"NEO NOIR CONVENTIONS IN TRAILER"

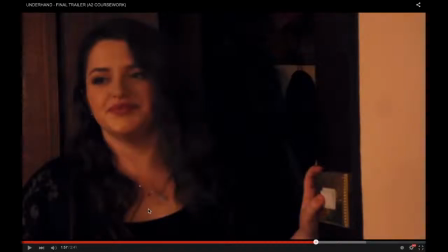However, we did subvert the convention of using analepsis, and that's flashbacks, and that's because we believe that having a chronological and linear narrative highlights the corruption of these characters in a more stronger sense,
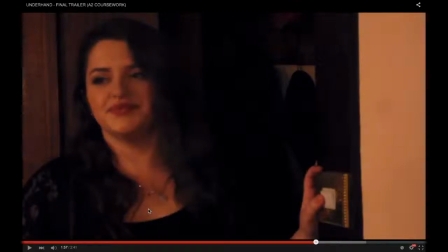as you are able to see how each event has a leading effect on the character and what the outcome of this. The false accusations and betrayal convention isn't a strong convention that we've used in the trailer.
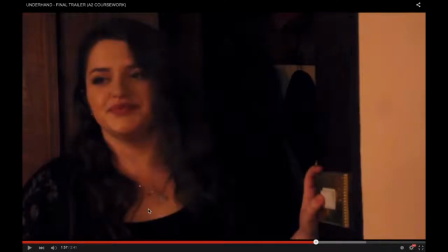However, you do see this idea of murder, which is obviously betraying someone, and then that last shot of the two characters with guns gives this,
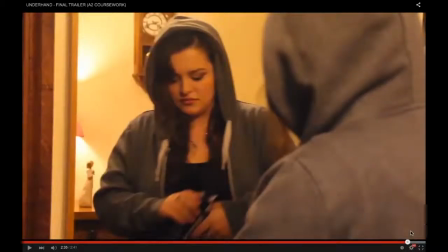it suggests to the audience that they are going to betray each other, or at least one of them will. And then just to finish off, the other convention is personal code,
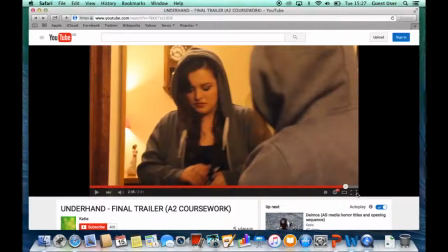and I think that is highlighted the strongest during the character
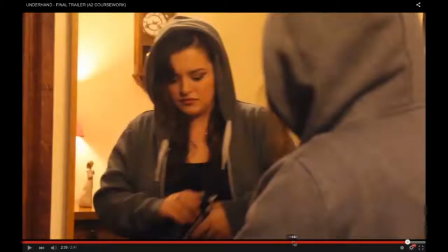muttering to himself. Let me just find it.
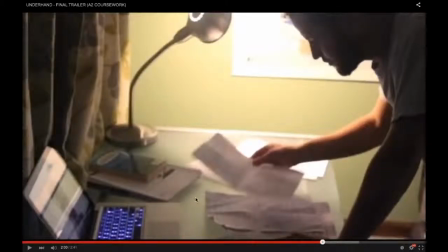Here, you see, as I showed before, you see him questioning whether to kill this character, and that emphasises personal code. He is wanting to do his job, however, he's considering murder for it, so he's doing wrong things but for the right reason. Again, that's emphasised by this shot here.
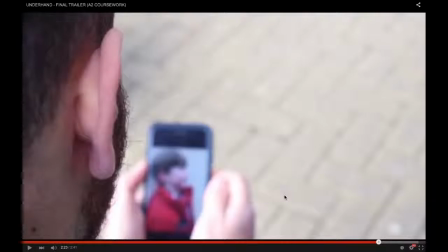When you hear her say it's either him or me, it suggests that the motive is his son and he actually wants to do right by him. However, this is leading him to do wrong things. So thank you for listening, and goodbye.